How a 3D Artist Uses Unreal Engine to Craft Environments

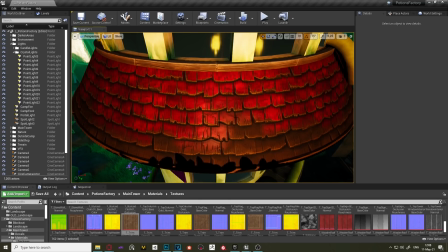(4:04)
I made this one in Substance Designer so I created two variations, one with painting on top and the other one without. So I could use vertex painting to create this effect that water
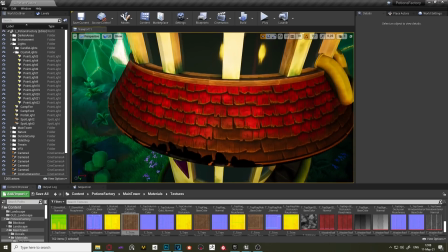(4:17)
or elements have erased it from the roof tiles.
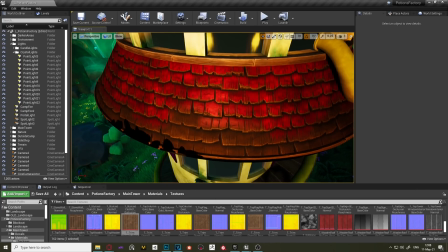(4:23)
This way I could use these textures on
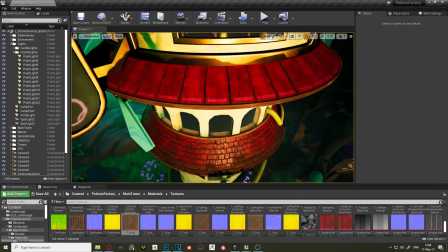(4:27)
this rooftop and a variation of this one on this other roof,
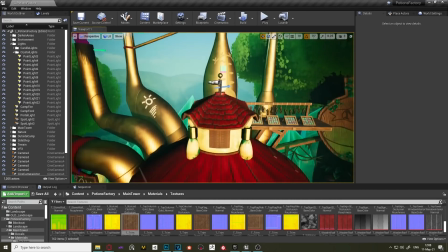(4:33)
this other one and the top one.
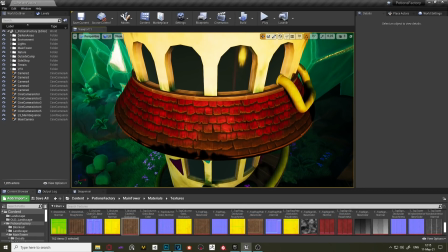(4:37)
One of the most important things while using procedural textures and trim sheet I would say is to try not to make the patterns to visible so for example in these roof tiles every tile looks unique.
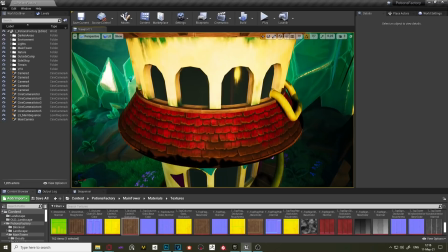(4:54)
For example in my case I use vertex painting to make the procedural
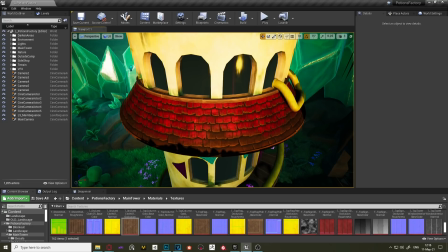(4:59)
texture look less repetitive so you can barely see the pattern.
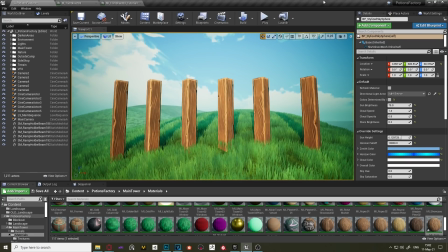(5:05)
Okay so let's move on to another topic. Something really important in the environment creation process is to create as much variety as possible so any technique that helps doing this faster is a plus. One thing that I use a lot is a small combination of Unreal Engine shader nodes on the material that allows me to create small variations on the material base color.
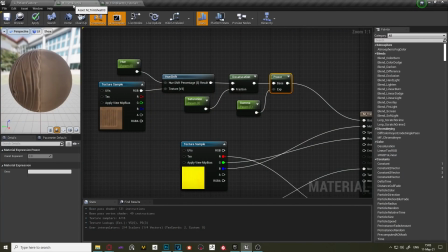(5:24)
Let me show you this. For example, in the material trim sheet 03, the one that I'm using on those VIMs,
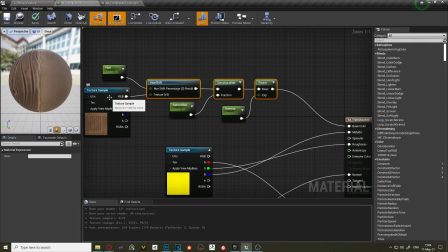(5:32)
I use these three nodes on the base color. The first node, Hue Shift, is a material function that allows me to modify a little the hue of the base color texture.
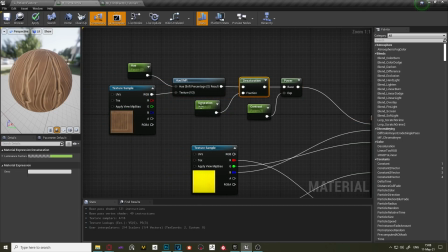(5:47)
This second node desaturation let me play with the saturation of the texture and this last node power let me play with the contrast of the base color. So by default I'll have hue on zero,
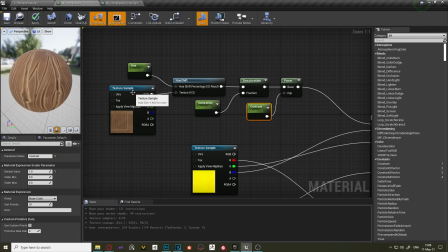(6:02)
saturation on zero and contrast on one so it stays as it is the base color texture and
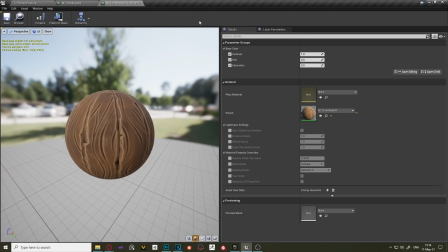(6:10)
then with this material I create different instances so I can play with
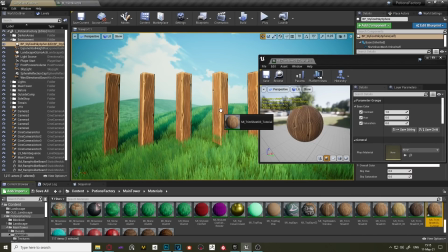(6:16)
the parameters so let me show you if I apply this new material instance to these two beams for example I can change the hue so I can different I can get different colors of the wood which doesn't make a lot of sense with
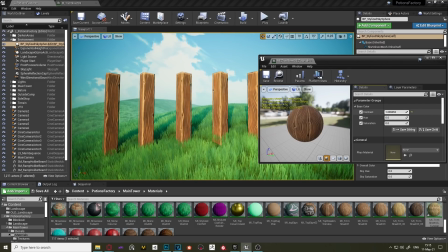(6:31)
wood but I could if I wanted to then I can play with a contrast for example if I want something with a lot more contrast I can increase this and for example decrease the saturation so I can get something much older and dark wood for example.
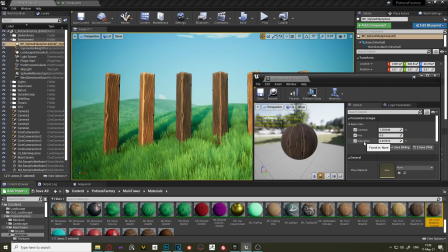(6:49)
For the saturation to make it clear since I'm using the saturation node as I increase this number the saturation of the texture will decrease and see if I decrease this number the saturation will increase.
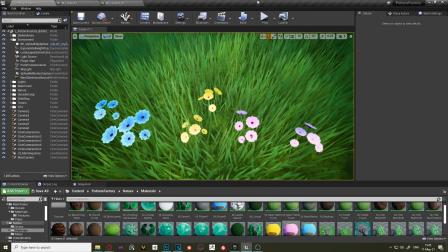(7:04)
On vegetation I've also added a node that really helps to get a really good result and it's pretty cheap to use. This is called the Speed Tree Color Variation node that basically allows you to add variation on the base color based on random values.
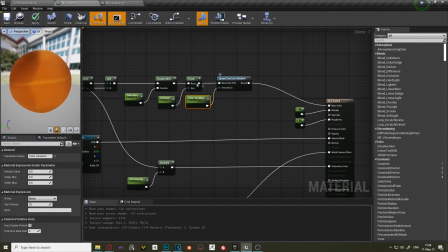(7:18)
So this node is pretty simple. You just need to add this at the end of your base color nodes.
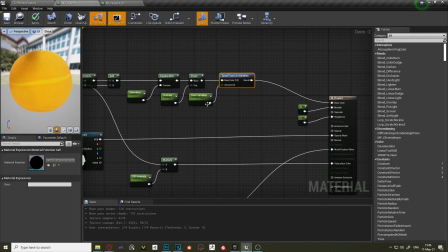(7:25)
Just add the Speed Tree Color Variation node and and add a scalar parameter to modify the seed that this node is using to create this variation.
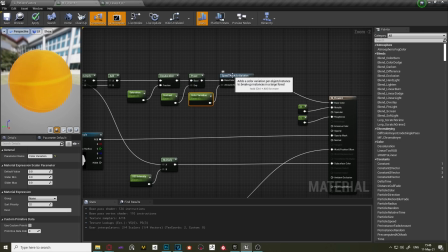(7:36)
As much big as this parameter is, the more variation is going to have the material.
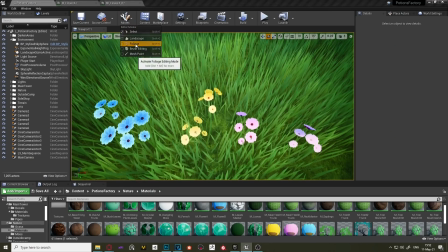(7:43)
So this way, if I go back to the level, I'll try to add a lot of foliage, for example this one.